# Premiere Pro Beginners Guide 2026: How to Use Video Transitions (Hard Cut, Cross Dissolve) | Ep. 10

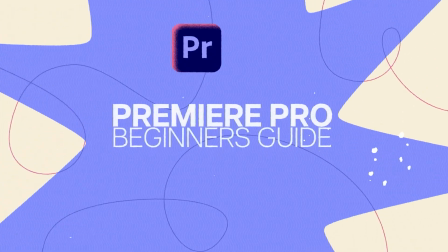[0:00]
Welcome back to the Premiere Pro Beginner's Guide.
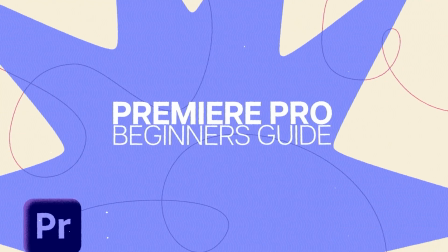[0:03]
In this lesson, we're going to talk about video transitions, what they are, how they work, and when to use them. Hi, I am Marco Maldera. I'm a director, VFX artist, editor, designer, and AI creative.
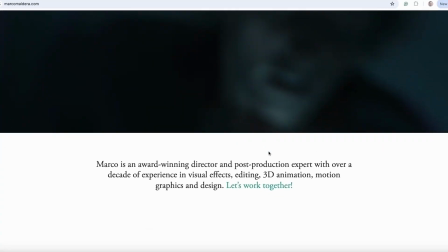[0:17]
If you'd like to explore more of my work, you can visit my website at marcomaldera.com.
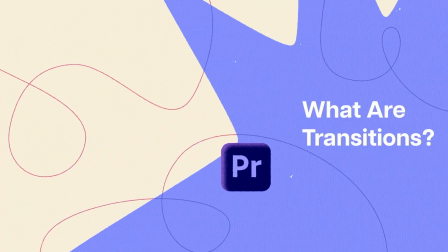[0:22]
Now let's get started. A transition is what happens between two clips.
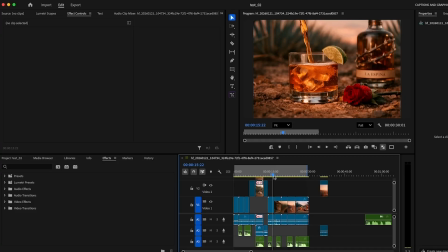[0:26]
By default, when you cut from one shot to another, you get what's called a hard cut.
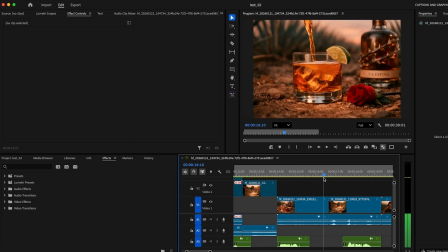[0:32]
It's direct, immediate, no visual blending. Sometimes that's exactly what you want.
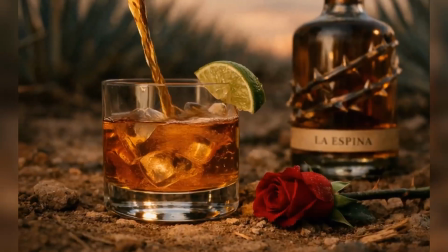[0:37]
Take a look at this example.
You'll know when it's right. Harvested with care.
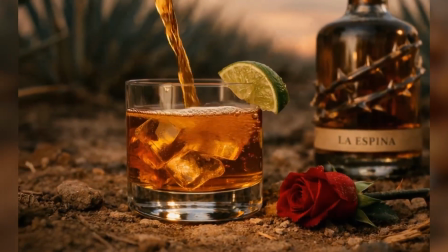[0:43]
In this scene, I wanted to create a strong contrast between the softness of
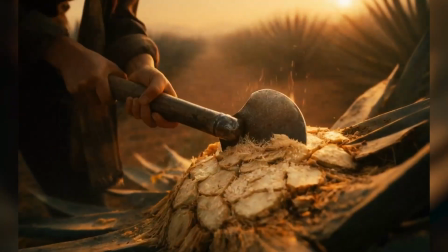[0:49]
the tequila pouring and the sharp physical action of harvesting the agave plant.
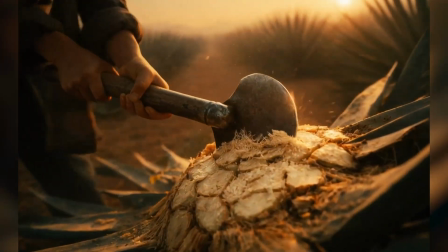[0:54]
So instead of blending those moments smoothly, I used a hard cut.
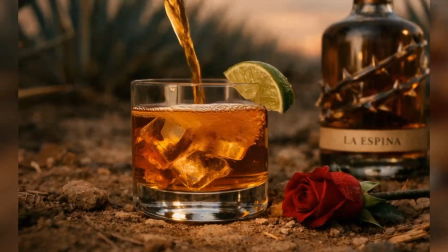[0:58]
That sudden transition adds impact.
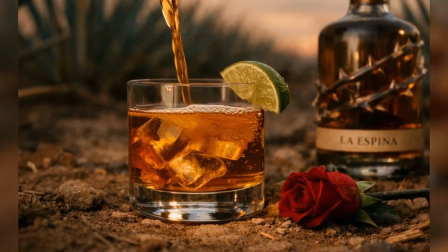[1:04]
It shifts the emotion, and it gives the sequence more rhythm, more energy.
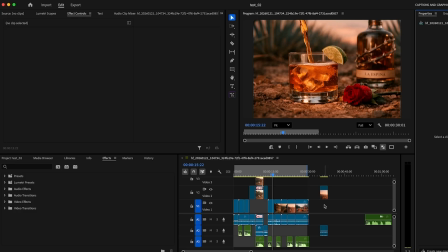[1:10]
By the way, the project you're seeing here is an editing project I created for a spec commercial. The footage itself was generated using Higgsfield's Cinema Studio tool.
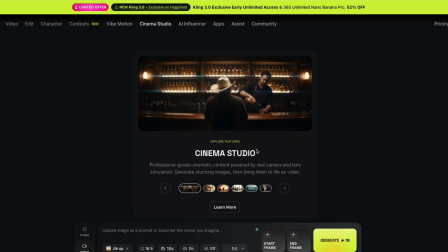[1:21]
They invited me to test it, so I used it to build this cinematic concept.
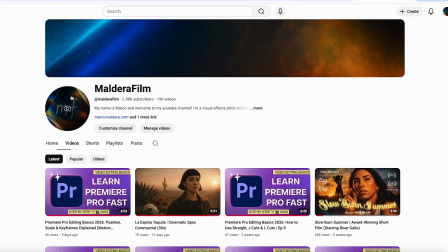[1:26]
If you're curious to see the full commercial, you can find it on my channel under La Espina Tequila Cinematic Spec Commercial.
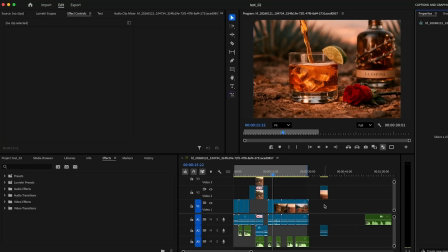[1:35]
I'll show you where it is. So that's a hard cut, but other times you may want to smooth that change. That's where transitions come in. Premiere Pro comes with a full library of built-in transitions that you can use right away.
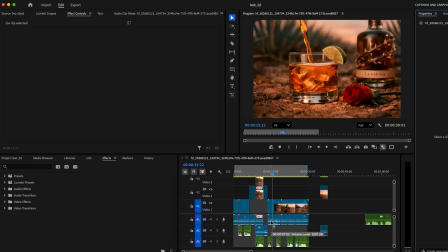[1:53]
You can also install additional transition packs or templates if you want more stylized options. That said, transitions are not just technical tools, they're creative decisions.
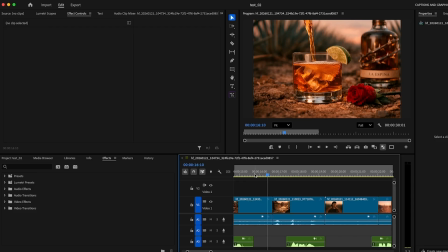[2:05]
How you use them really depends on the type of project you're editing.
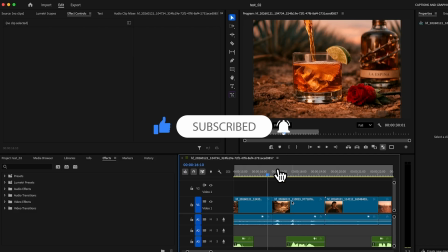[2:09]
If you're working on narrative content, like a short film or a TV show, transitions are often minimal.
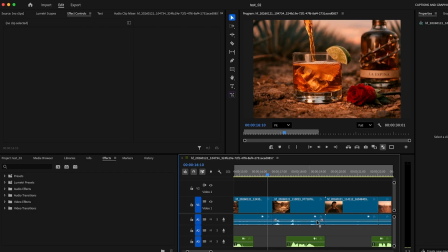[2:17]
Most edits are meant to feel invisible, so the viewer focuses on the story rather than the technique.
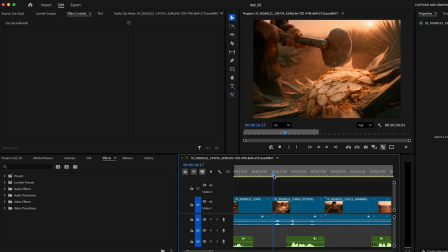[2:24]
On the other hand, if you're editing for social media, promotional content, or fast-paced digital videos, transitions can help create energy and grab attention. There's no single rule. It depends on context, rhythm, and intention. For now, as beginners, it's important to understand how they work.
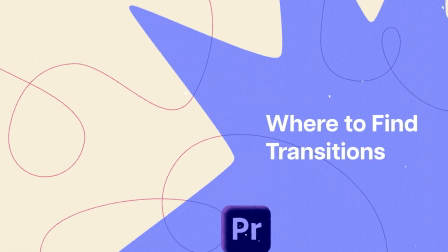[2:43]
Later, you'll decide when to use them and when not to. To access transitions, go to the FX panel.
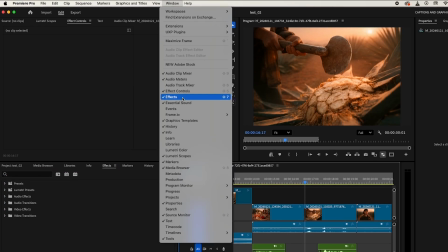[2:52]
If you don't see it, go to Window Effects. Inside the FX panel, open Video Transitions.
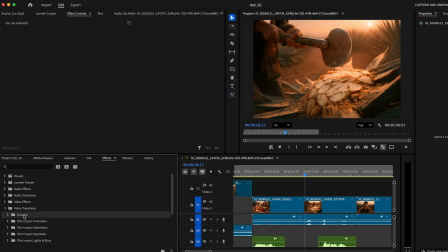[2:59]
You'll see multiple folders, but let's start with the most commonly used category. The most popular transition is Cross Dissolve. To apply it, simply drag it onto the cut between two clips. When you play it back, the first clip gradually fades out while the second fades in.
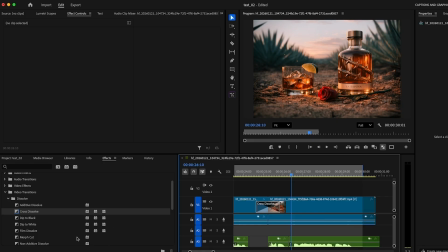[3:16]
You can also apply a default transition by selecting a cut and pressing Command plus D on Mac,
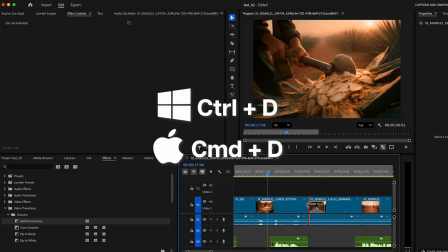[3:24]
Control plus D on Windows. That automatically applies Cross Dissolve.
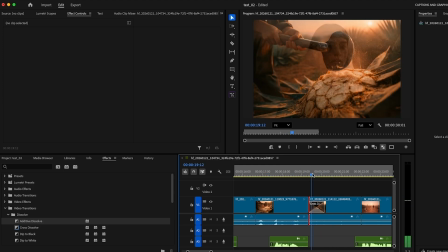[3:31]
Now here's something important. If you try to apply a transition and Premiere only allows it on one side,
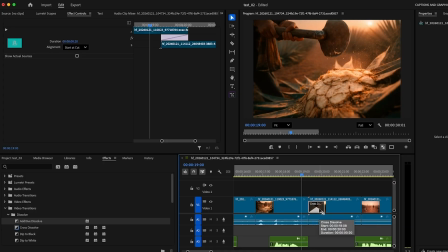[3:39]
it usually means there isn't enough extra footage, what we call handles. If your clip starts exactly at the beginning of the source file, there's no extra material to dissolve from. Transitions need extra frames before or after the cut in order to blend properly.
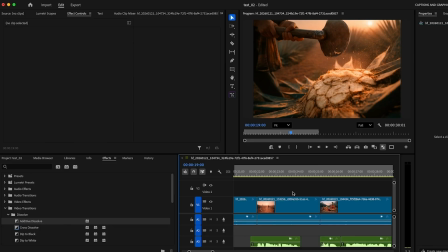[3:55]
So if you're having trouble, check whether your clip has enough media beyond the cut point. Adjusting transition duration. You're not stuck with the default timing.